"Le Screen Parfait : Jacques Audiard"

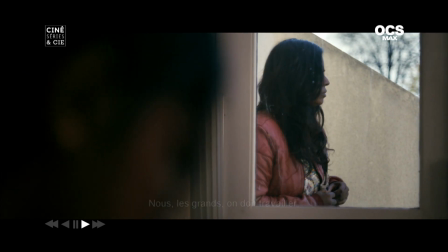(4:15)
Alors ça, c'est intéressant parce que ce cadre, il est divisé en deux, pour ne pas dire en trois. Une première partie qui est sombre, avec une amorce.
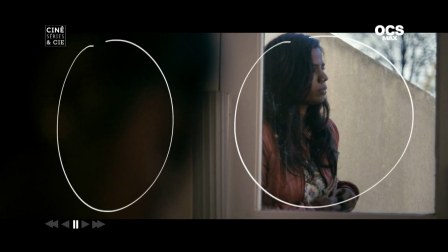(4:22)
Et la jeune femme est à l'extérieur. Elle est enfermée à l'extérieur. Voilà, enfermée dehors, avec cette notion du surcadrage.
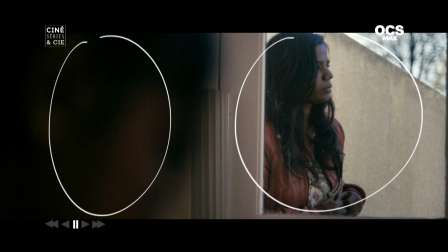(4:29)
Et derrière un mur. Son avenir est bouché, autant dire. Tout à fait, c'est bien, vous lisez bien. Vous avez préparé la féminine. Non, non, c'est...
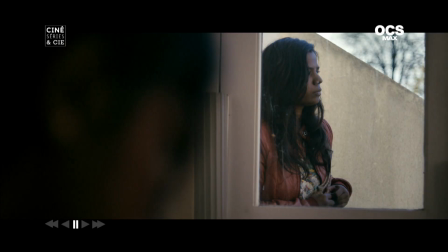(4:39)
La lecture filmique, oui, mais ce qui m'apportait, c'est que qu'Ali soit derrière la fenêtre, derrière la ville, qu'elle soit spectatrice extérieure à ça, et que eux deux, l'homme et la petite fille,
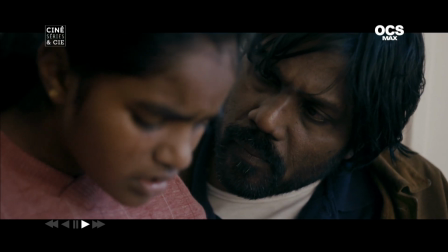(4:49)
aient un rapport de tout à coup d'assez grande intimité et, entre guillemets, de tendresse, qui laisse supposer que quelque chose est en train de se passer de possible entre deux. Et quand on est un grand réalisateur, on pense tout au moment du tournage. Ah bah alors, ce qui est formidable, c'est que...
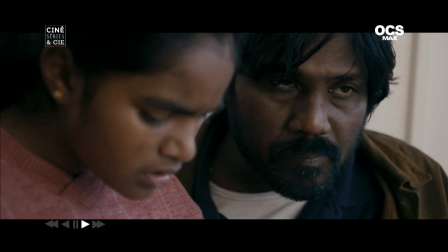(5:06)
On remplit le cas, ça c'est vrai. Alors voilà, là il y a une continuité. On est encore dans un plan qui est divisé en deux.
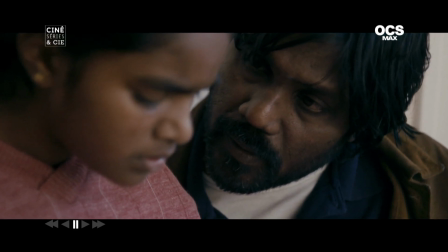(5:13)
Vous gardez cette amorce. Non, c'est que le point est derrière, enfin le point est sur lui. Donc il y a un effet de vignettage naturel. Et pourquoi par exemple ne pas avoir filmé vos deux personnages nets ? Pourquoi avoir voulu que le point soit sur votre personnage masculin ?
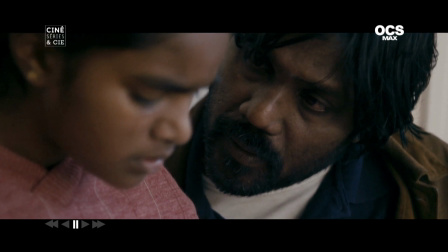(5:28)
C'est un petit peu idiot, mais j'ai fait une réponse parce que j'aime vraiment ça. D'accord. C'est que j'aime bien et encore, bon, parfois je fais des amorces encore plus grosses et plus floues, mais j'aime bien ça.
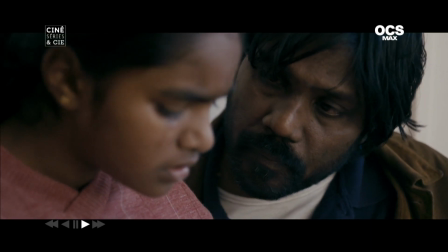(5:43)
Alors, poursuivons cet extrait qui est riche. J'aime bien ça, c'est assez dynamique en fait. Et là, il va y avoir un mouvement, mais en montage, vous êtes reparté par un plan de coupe.
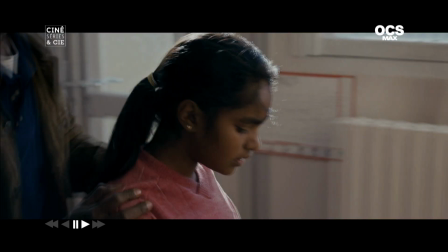(5:52)
Pourquoi ne pas l'avoir laissé dans sa continuité ? Je devais l'avoir, je pense, comment ? Après, c'est des questions de rythme. D'accord, c'est juste pour le rythme. Oui, pour moi, c'est une question de rythme. Vous savez, je travaille quand même avec quelqu'un que j'aime beaucoup, avec Juliette Welfling, qui a son idée sur la question, et qui est, je trouve, vraiment une monteuse qui a vraiment un sens du rythme. Et je trouve ça... C'est-à-dire que dans le même mouvement... Voilà, remettez en arrière, s'il vous plaît. Ici, voilà, le passage est fugitif. la mère est découverte il y a un film des fêtes volées ce qui est intéressant c'est que
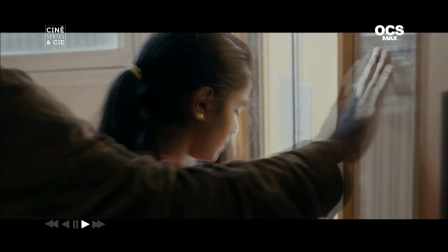(6:33)
le personnage de la jeune fille part et on est sur ce qu'on appelle au cinéma un regard off on ne voit plus la jeune fille pourtant on sait qu'elle est présente ça suggère quoi ? pourquoi ne pas l'avoir accompagnée et d'être restée sur lui ? à ce moment là la jeune fille s'éloigne de dos ça ne me viendrait même pas à l'esprit de le faire C'est un plan qui va être avec le couloir, c'est un plan qui va être que je ne veux pas aimer.
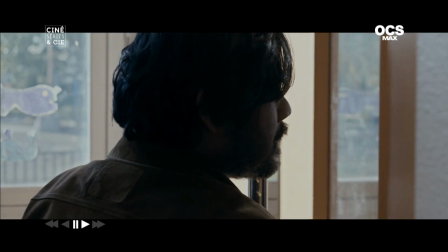(7:00)
Je préfère l'intensité d'un regard dont je ne connais pas l'objet que de voir l'homme, c'est vraiment non.
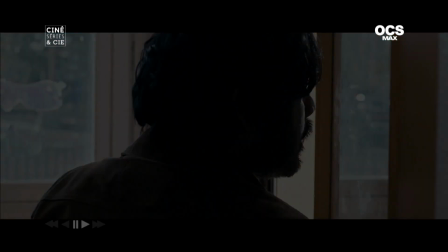(7:05)
Là, je reste sur lui, après je les retrouve tous les deux, c'est éloignant. Il y a dans cet extrait un début et une fin qui se répondent.
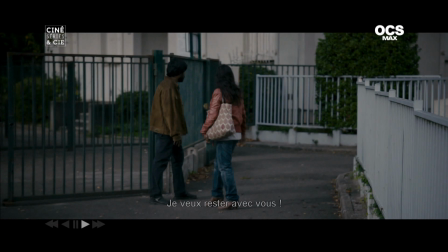(7:12)
La jeune fille, au début de cet extrait, est rentrée hors champ et là, elle sort hors champ.
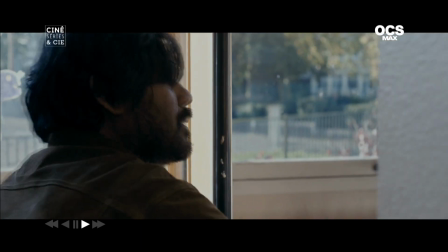(7:18)
Est-ce que vous êtes attentif à ça, à ce parallélisme-là ? Non, non, non. Non ? Non, non, et à vrai dire, vous savez comment le, le, le, ce que vous dites là supposerait, c'est intéressant, supposerait par exemple que le, le, le, qu'il y a un découpage préalable, très réfléchi, très pensé. Et ça, c'est quelque chose contre, contre le, je pense qu'on se serait rencontrés à mon premier ou deuxième film, je vous aurais dit exactement le contraire de ce que je vous dis là. moi je sais j'arrive sera à la limite aujourd'hui je ne veux plus savoir je ne veux plus savoir comment je pense que le plan où la fille arrive en courant j'ai dû j'ai dû maman me mettre de l'autre côté voir ce que ça donnait comme ça comme ça et puis je me suis tiens là voilà parce que peut-être il ya cette cette perspective de gris il ya cette chose qui tout d'un coup focalise sur la chose et si ça ne tenait qu'à moi je travaille avec les comédiens le matin et je